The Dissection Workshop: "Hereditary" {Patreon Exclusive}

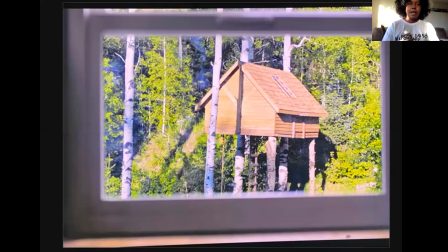(4:03)
Feature films follow a 3-act format, and you would find that in every single feature film, no matter how long it is, no matter how short it is, a 3-act structure.
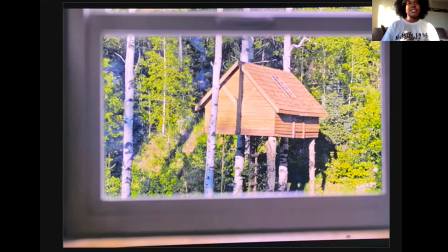(4:16)
This story structure also follows the same exact way as you would set up a TV half-hour show. And what you would call Act 1 is the setup. We need to know the rules of your world. We need to know how things are working.
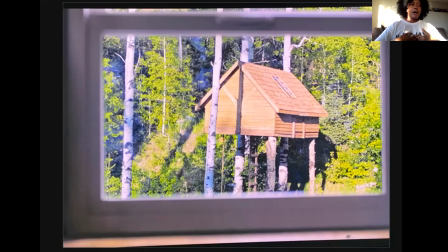(4:30)
We need to know the characters that we need to focus on and the world as it is in the normal state. So once you set up Act 1 and we get to know all of the things that represents its normality, you throw us into the next act,
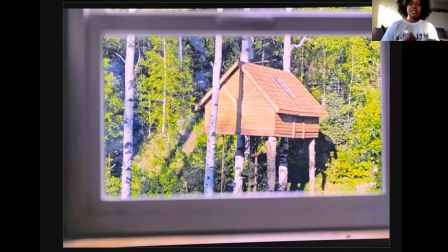(4:46)
we can see where the changes are and where the specific anchors are to follow their goals, follow their conflicts, follow the climax. We know exactly where we're going because we know their world has changed drastically.
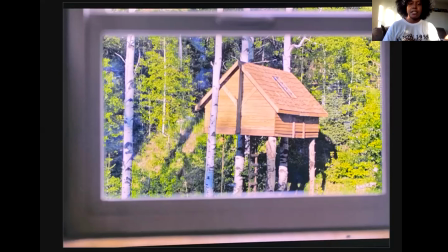(5:00)
And every story you have to have your character's world change drastically. So you guys know I'm obsessed with opening shots. Opening shots tell the entire tone and theme of the movie that we're here for. And what you're looking at right now is the opening shot of Hereditary, which is this treehouse,
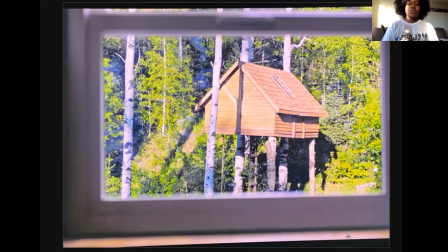(5:20)
suspended, very structured treehouse, which I personally like to refer to as the womb. This treehouse is going to be the birthplace for all the horror that's going to ensue for this family. And it's going to be the starting and the ending point.
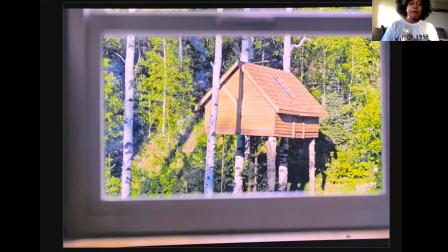(5:35)
If you guys notice, there's something elemental about this opening shot. Not only are we looking at a home, but we're looking at it from inside of a home already. This is already double layered.
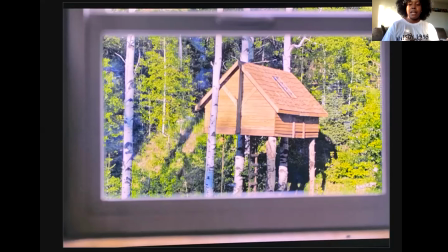(5:48)
So what this is saying at the start of the movie is that this is going to be an examination of the family that we'll be following. This is layers of storytelling through multiple character POVs.
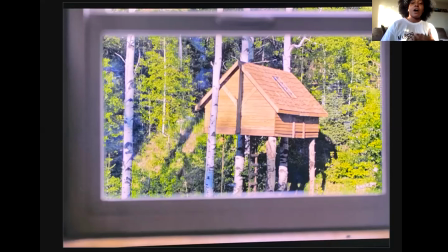(6:01)
And what Ari Aster did in this tale was include the audience in this experience, and we are a part of the story and the plan as well. If you take a look at this tree house, you would see that it's surrounded by greenery, which I've mentioned in many dissections,
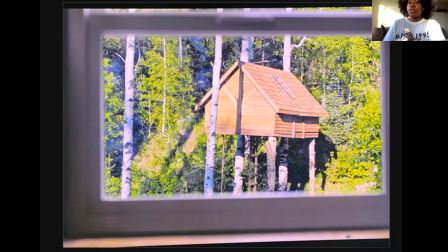(6:18)
usually represents somewhere for something new to occur, a birth, if you will. Greenery represents something that's a new journey for your character. So the fact that this womb is surrounded by green, something is going to be birthed here.
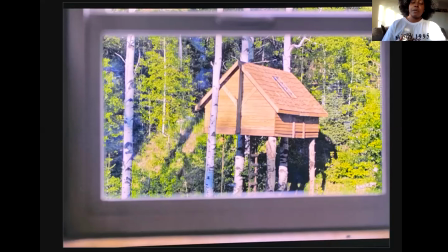(6:36)
Something anew will be coming from this treehouse. And the thing about Hereditary is that this is structured as a full circle plan.
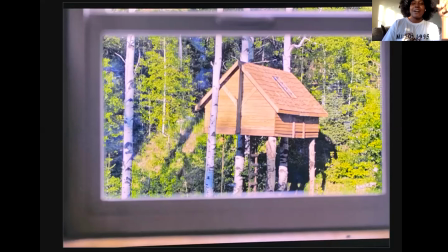(6:47)
Where we start is exactly where we are going to end, and it's structured that way purposefully. And you can see how structured this is all going to be by just looking at the lines of the opening shot.
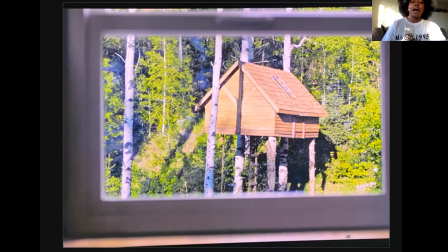(7:01)
Look at the lines of the wooden panel on the treehouse. Look at the lines of the trees. Look at the lines of the window panes. Everything is exact and straight and going in different directions. And this is very intentional for the visual laying of the story, of how structured this story is going to be.
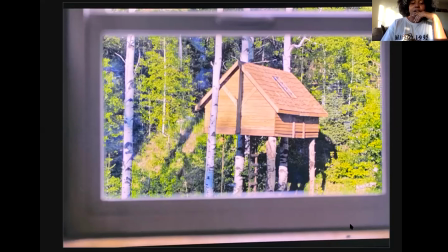(7:17)
And if you take a tiny little look all the way at the bottom, you see a fly. When this movie opens up, a fly is going around this window pane, and flies usually hang around what? Something that's rotting or something that died. So all of this tells you, in one shot, a very structured,
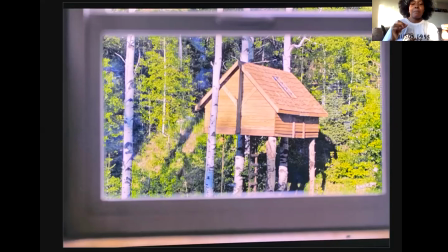(7:36)
clear plan is an act, something new is going to happen, and by the end, something is going to die. That's how detailed an opening shot can be.
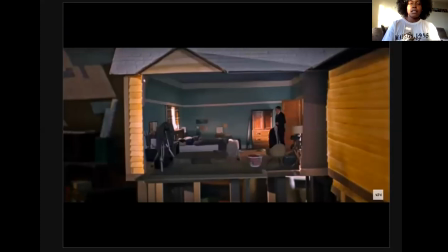(7:48)
The layers of story that happen in Hereditary is from the POV, the point of view from several characters. And the main character, who is actually someone we never see, it's the grandmother.
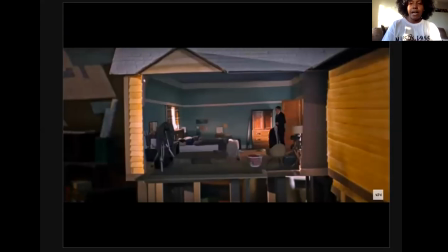(8:02)
And so remember how we're inside of a house looking at a house. This is a layering of examination of this family.